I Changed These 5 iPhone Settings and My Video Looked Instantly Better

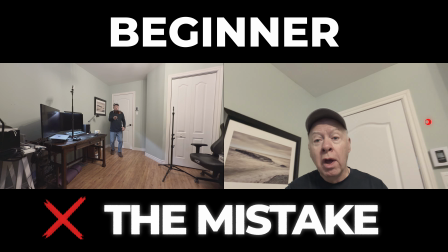0:00 Let me show you something. This is a normal iPhone video.
Why does my expensive iPhone video look so cheap?
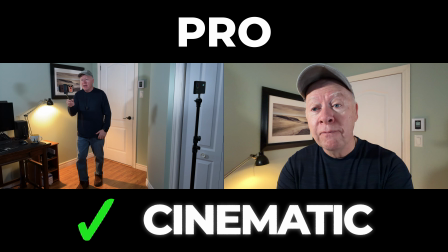0:08 And this is cinematic iPhone video. Same phone, different choice. Today I show you 5 beginner steps, and each step have a pro upgrade. And at the end, your studio will feel like a movie set. Hi, I'm Claude. I film with an iPhone and I love cinematic mode. And today's video is for beginner. I show you the beginner version first, then the pro version. We will cover first the framing and depth, 2 the light and shadow, 3 the movement, 4 the setting and focus control, 5 the sound and simple story. You don't need expensive gear. The only thing you need is a simple plan, an iPhone, and a little bit of creativity.
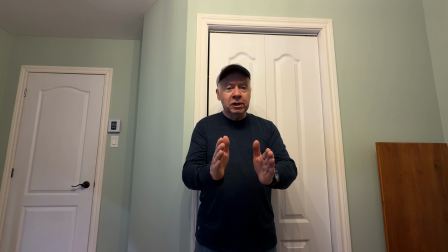1:01 Step 1 is the framing. Most beginners do 2 things.
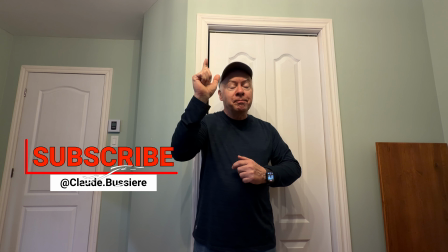1:06 Everything is centered, and there is too much space on the top. That makes your video feel like an iPhone video.
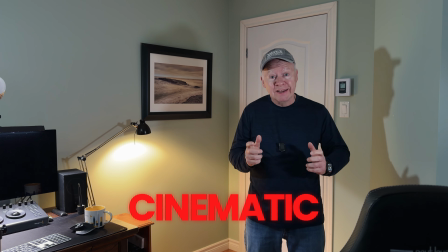1:14 To look cinematic, we need to think. First, the rule of third.
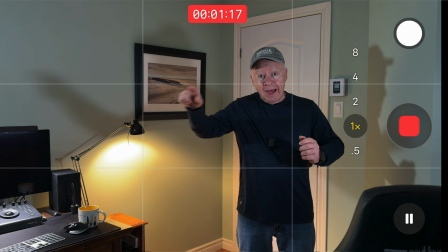1:20 Imagine a line on your screen. Put your eyes on the top line, your body on one of the side line.
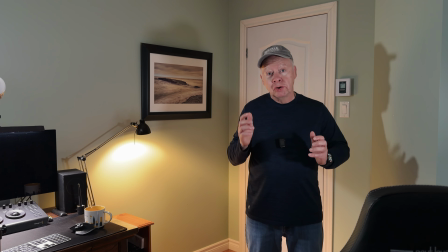1:28 Now it looks balanced. The second thing you can do is to add depth.
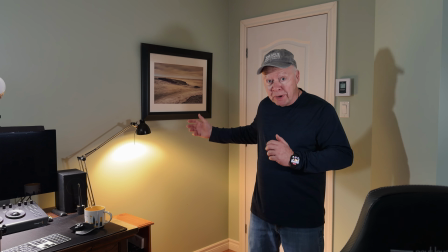1:33 Don't stand against the flat wall. Put space behind you or add something in front of the camera.
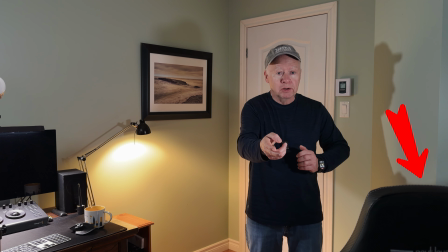1:40 So see this chair in the corner. The camera look through it.
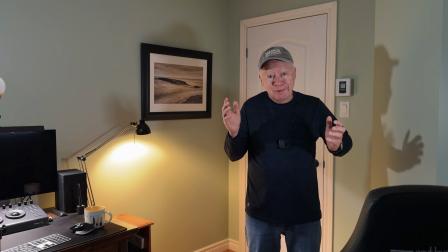1:44 It creates depth. It adds mystery. We are not just watching a video.
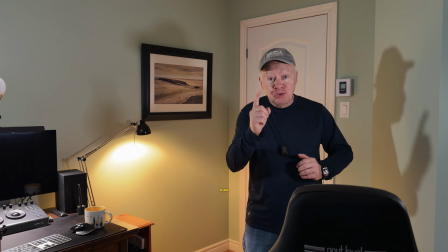1:49 We are peeking into our world. A pro tip I have for you, use the 1x lens for face and step back a little.
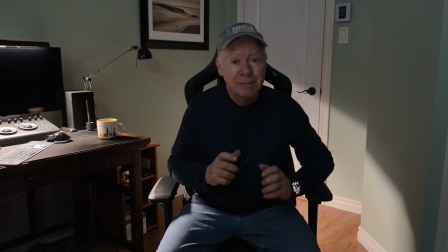1:57 It will look more natural. Step 2, light is the most important part. But you don't need studio light, you just need shadow. Look at my face now, the light is flat and boring.
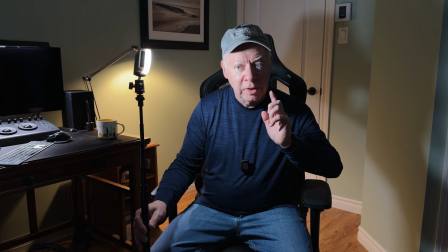2:10 Now the light comes from the side. One side is bright and the other one is dark.
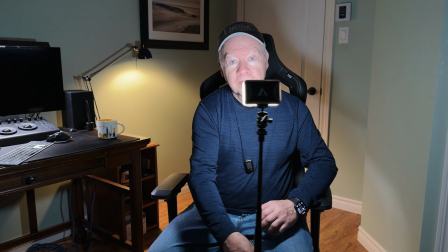2:17 Shadow creates emotion. Now I have a pro upgrade for you.
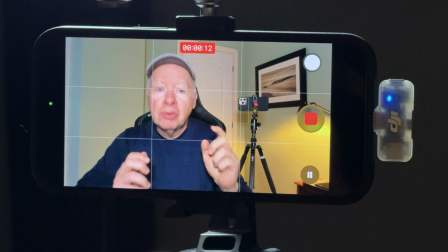2:23 Control the exposure and embrace the dark. To do this, you tap on your face on the iPhone screen, hold it.
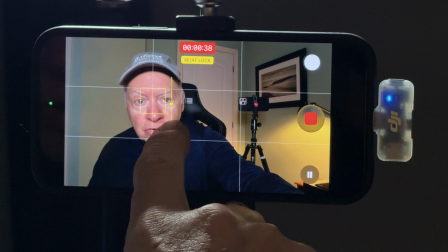2:31 You're gonna see a flock. After you slide the sun down and you see that image start to come darker.
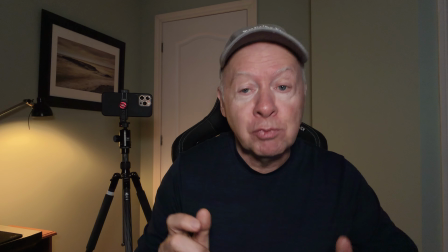2:42 Don't be afraid of the dark. Dark is moody. Dark is cinematic. Another pro tip for you, if the light is harsh, soften it with a white curtain, a bed sheet, or bounce it on a wall.
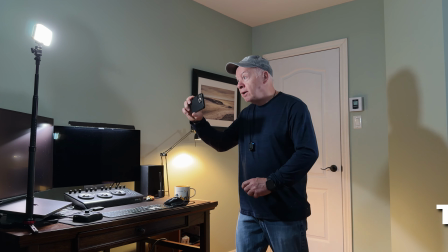2:56 Step 3, the beginner move too fast or they shake the camera. Cinematic movement is slow, very slow. Here are 2 moves you can do in a small studio. Move number 1, the push in.
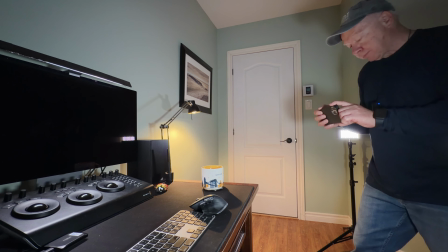3:12 Hold your elbow close to your body. Move forward toward your subject.
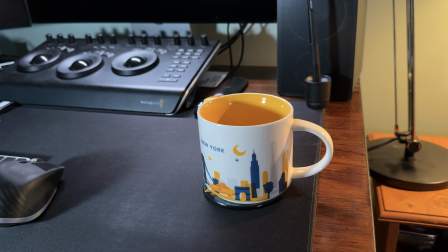3:18 And it makes your subject feel important. Number 2, the reveal.
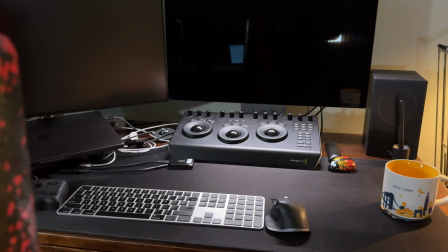3:24 Lock the focus on your subject.
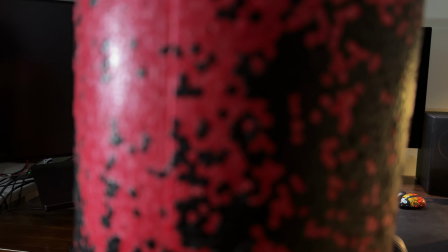3:29 Start behind an object. And move slowly.
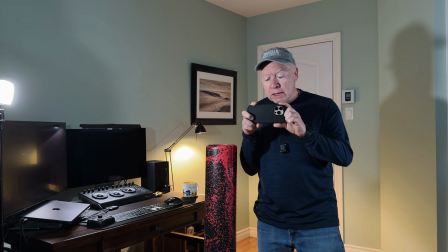3:35 It will reveal your subject and it stays in focus. It feels like a discovery and it builds curiosity. A pro tip, if you have a gimbal, great. If not, elbow in, phone close to your chest, and move slowly to reveal your subject.
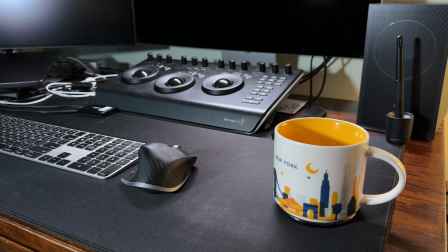3:53 Step number 4, setting and control. First, you go in your camera setting.
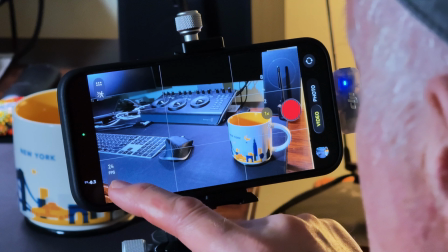3:59 You see camera, record video. It's set at 4K 24 frames per second.